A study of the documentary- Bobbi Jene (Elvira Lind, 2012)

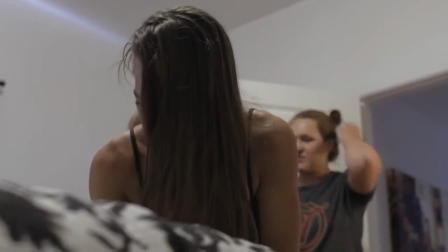4:04 But we see her disinterest in this, yet her acceptance of which is a positive representation.
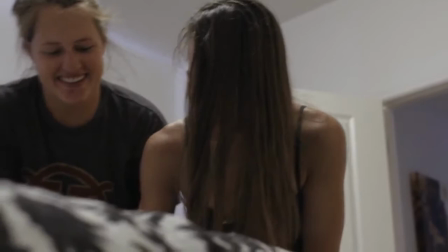4:11 I feel showing a woman is not obliged to be a mother.
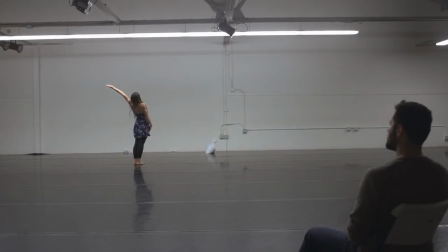4:17 The next scene I want to focus on is Jene's rehearsal, showing her vulnerability in the piece.
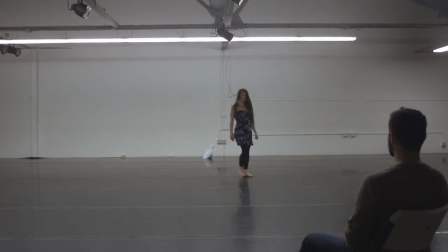4:22 She's performing as she has one outlooker, but is still distanced.
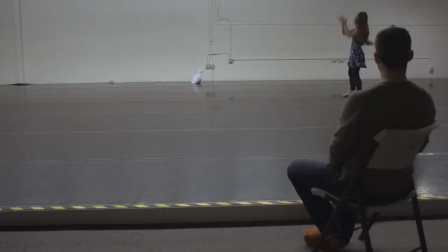4:29 Jene wants to create a piece of vulnerability, and we see this in the use of not only the dance, but the shot.
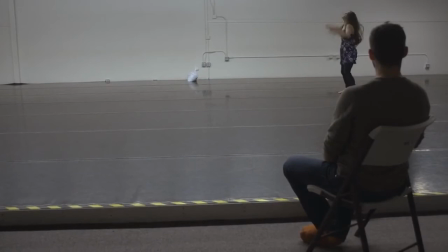4:36 I feel non-dancers could then have an understanding of how this movement can
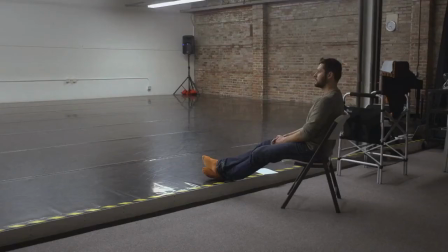4:41 be portrayed as isolated without talking down to the audience or being too on the nose.
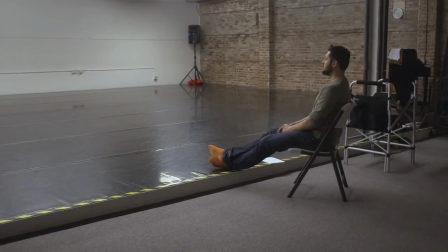4:47 Always in filmmaking, you should talk up to people, not talk down. And I feel this is what Lind does with her filmmaking.
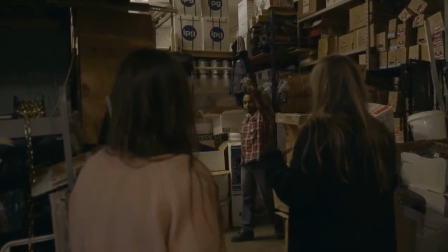4:55 The expression of Jean's sexuality, especially to her mother,
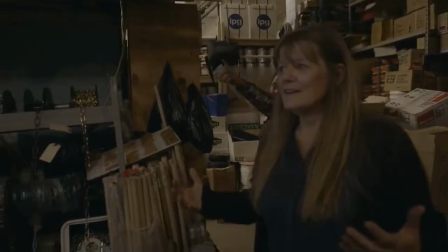4:59 who again implements this religion, although accepting, she discusses her concern.
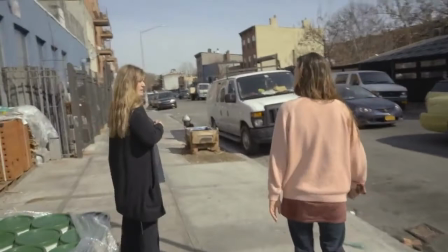5:04 This is shot walking across the street with cars driving by. We see the awkwardness of the conversation, but we also see how they are still together,
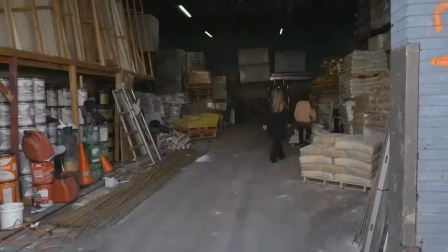5:13 and as Jean explains her choices, we see them bonding and these intimate moments.
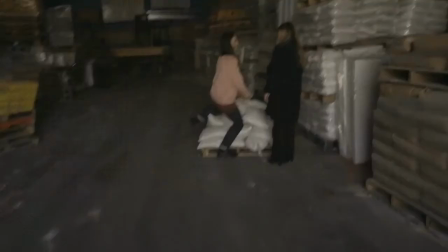5:18 However, we then see this juxtaposition with the outside world, when they are also confused by it.
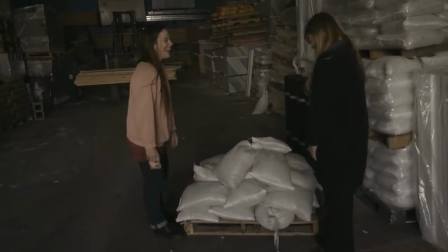5:24 Although frustrating to explain to her mother, Jean has to explain to the world her choices in her art pieces.
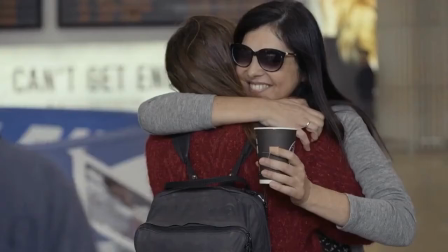5:31 We see the romances. We, as an audience, know its stage as intimate moments are shown.
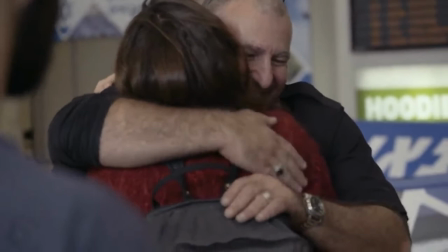5:38 The closeness of the camera and the way they move with each other, we almost feel like we are intruding,
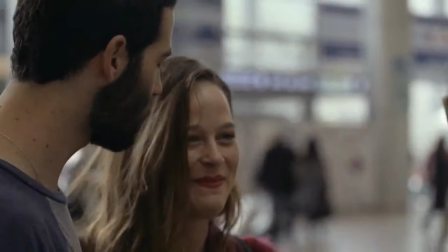5:43 and we feel almost uncomfortable, like we shouldn't be there.
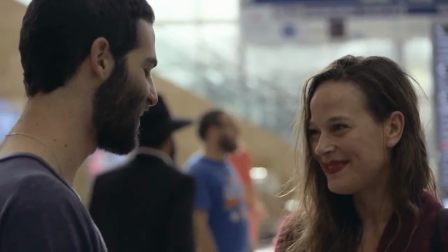5:48 Then when we see their separation, we feel connected in their relationship and their chemistry, and see and feel how upsetting it is.
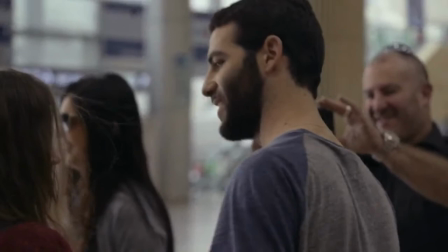5:57 When we have the main event of the performance, we see a close-up of her lover,
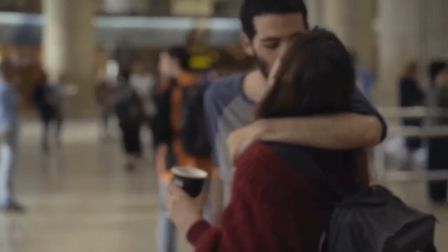6:04 who is viewing her vulnerability of the dance and almost has a look of worry to make sure she is okay.
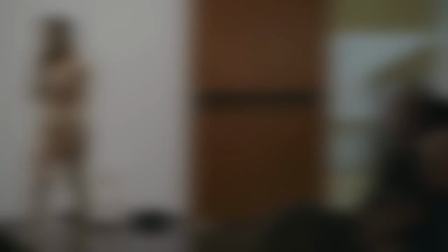6:11 Doing this as the piece has a lot of emotional baggage.
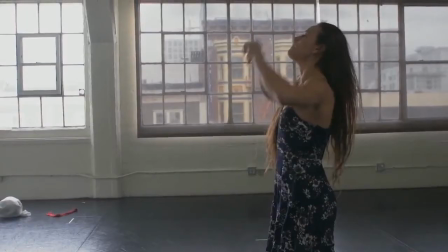6:15 What Lind is also opening us up to is movement motifs, as we see the movement motif we keep seeing throughout the film being repeated,
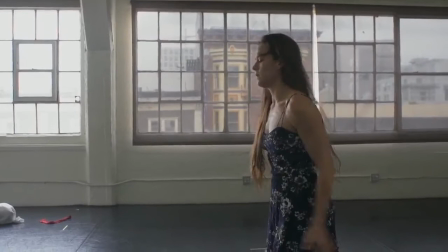6:23 and when she finally performs the piece,
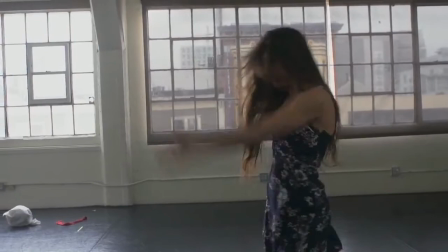6:25 the music along with this makes us feel almost proud of Jean after all the work she got to finally perform the piece.
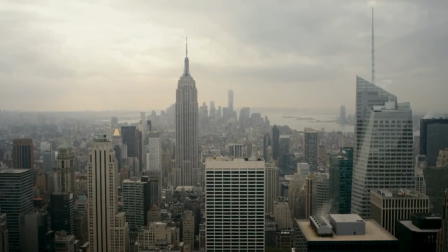6:34 The film ends with Jean teaching in New York, ending with a close-up of her face with her students in the background.
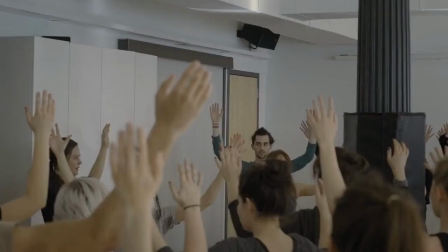6:41 Jean having a look of proudness and happiness she has gained from becoming
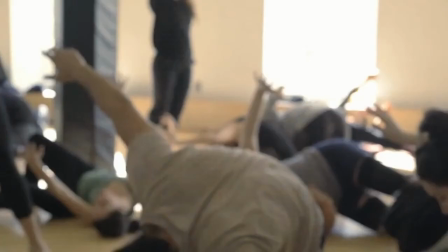6:46 independent and creating her own work despite the struggle,
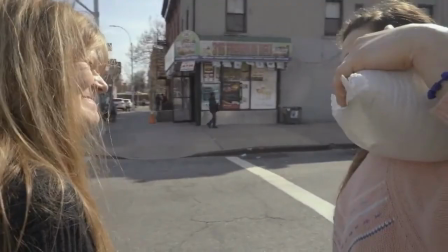6:50 enforcing the idea that sometimes you need to find pleasure with what weighs you down.